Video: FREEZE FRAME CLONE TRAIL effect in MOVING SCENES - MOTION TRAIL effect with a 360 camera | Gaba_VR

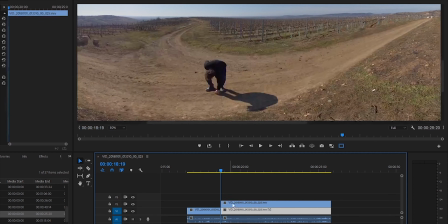I cut the original footage, duplicate the end of it and add a frame hold.
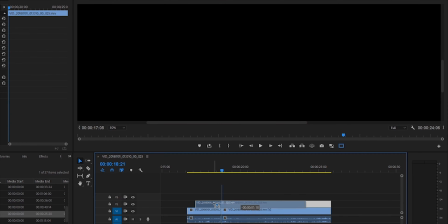Then I move the still frame to the beginning and adjust the end of it to the cut.
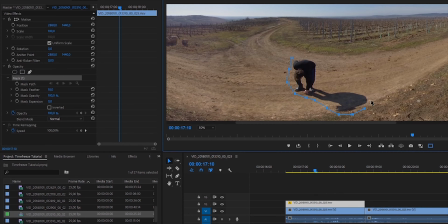Now I create a rough mask around me. And as you can see, the first key moment is created.
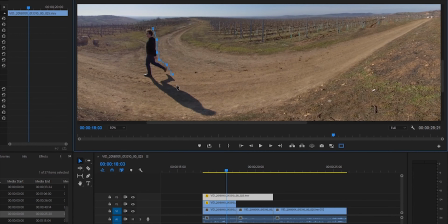I just repeat the same process a couple of times depending on the length of the video and how wide the shot is going to be. You know, when I'm walking a little bit further from the camera, it will be a wider shot and probably there will be more empty space in the frame.
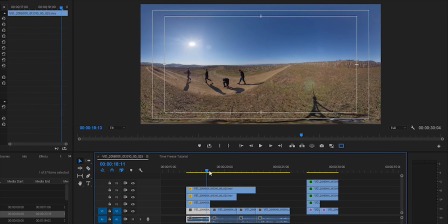So I create as many future trays as needed to fill the frame. Maybe I won't get to all of them, because finally I cut the scene shorter, but I want to create the illusion of continuity.
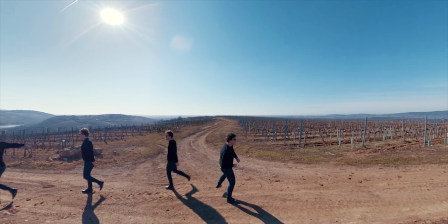So sometimes I have to expand the scene a little bit and create stills from the moments which won't be on the scene.
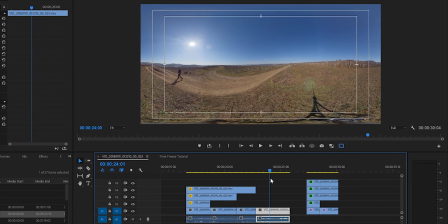And it's just the same in closer shots too.
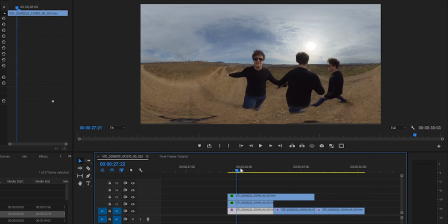I think it looks really cool when a future trail appears as the camera is turning around, doesn't matter whether I finally get to that point or not. But now as I created the base of the effect, it's time to bring these scenes to life. And if you have seen my previous videos and you think you know what's next, you're probably wrong.
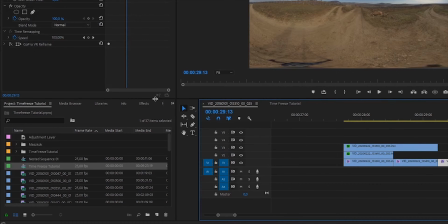Sure, I will reframe the videos, but not the way I used to do it. I searched for the reframe plugin called Gaba VR Reframe, just like before. But this time I won't use it as usual. Normally I would drag and drop the reframe plugin on the video, but this time I do something else, creating an adjustment layer first. You know, when I apply an effect right on a video footage, it affects the single clip, but an effect on the adjustment layer affects everything under it on the timeline. And now this is what I need. I show you why.
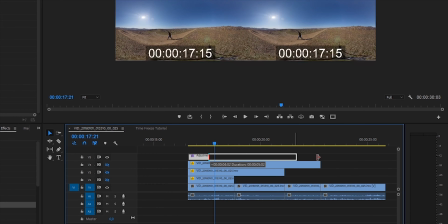I just turn off the still frames for a while and align the first adjustment layer exactly on the top of my first scene.
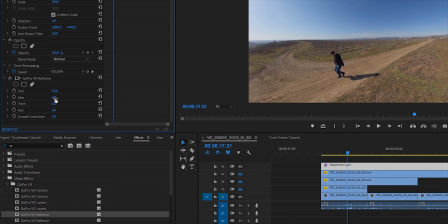Then I activate the reframe plugin. There's nothing special at the first sight.
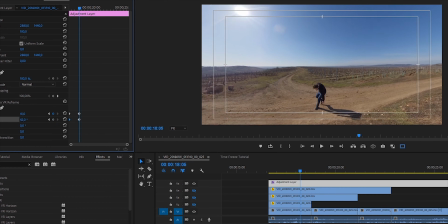I just slightly set up the direction, creating keyframes, and it looks normal. The camera is following me as I'm crossing the scene.
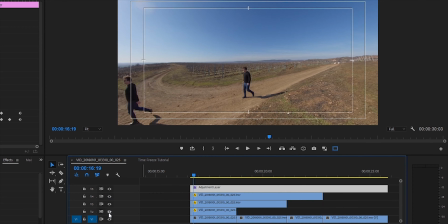But when I turn the effects layer on, you can see that now everything is in the same 360 space, while the original video and the still frames act like they were one single video.
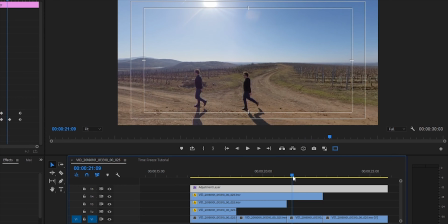The reframe plugin affects all the layers the same way, and I don't have to copy and paste the same settings on them. Or I don't have to nest the videos before reframing. Even more, this way I can create further frame holds if needed,
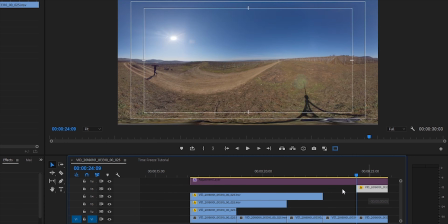and they will be added to this 360 space automatically, as long as they are under the same adjustment layer.
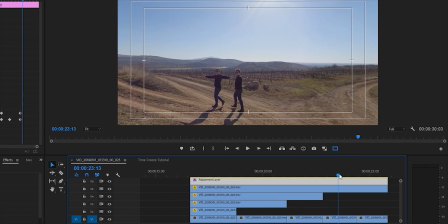So as you can see, it's a really cool solution to work with multiple 360 layers and reframe them in one single step.
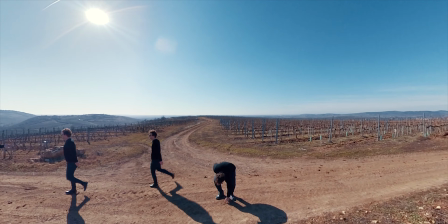And it already looks really cool on wide scenes like this.
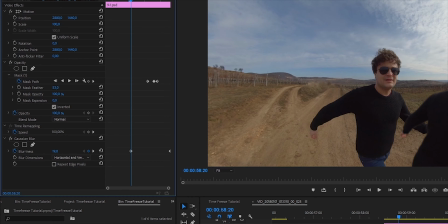But looking at the ones where I'm closer to the camera, I add a little blur to the upcoming stills.
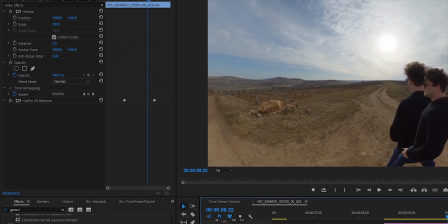So they won't be so sharp right in the beginning, and then I slightly decrease the amount of blur as I'm getting closer and closer to them in the scene.
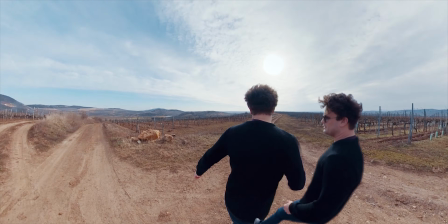I think it looks nice. As you might experience, masking is not always so easy. So when I like the video I created, I go on with one more step, drawing more precise masks. It depends on, but in most of the cases I do it in Photoshop, because it has more advanced masking tools than Premiere.
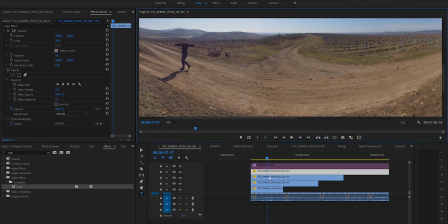So I turn off the rough mask and export a PNG of each frame hold.
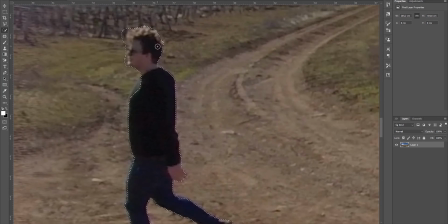Then I open them in Photoshop, create a perfect mask, and save them as PSD files, so I can modify them later.
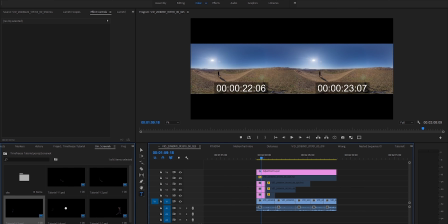After that I import all the PSD files in Premiere and replace the original frame hold clips.
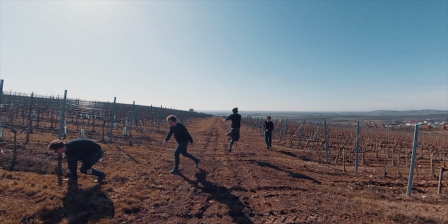So now I'm sure that all the masks and transitions are perfect.
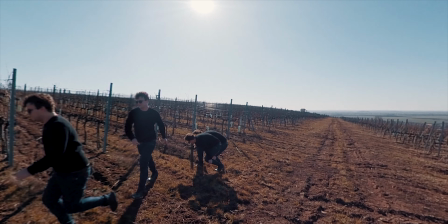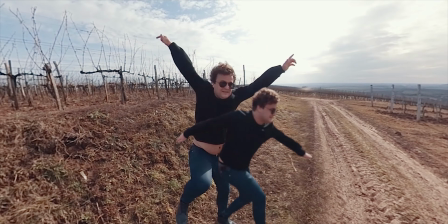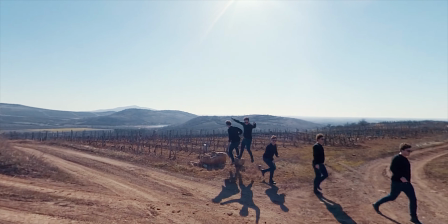I hope you like this new approach of this classic motion trail effect, and now you know everything about shooting and editing it in 360.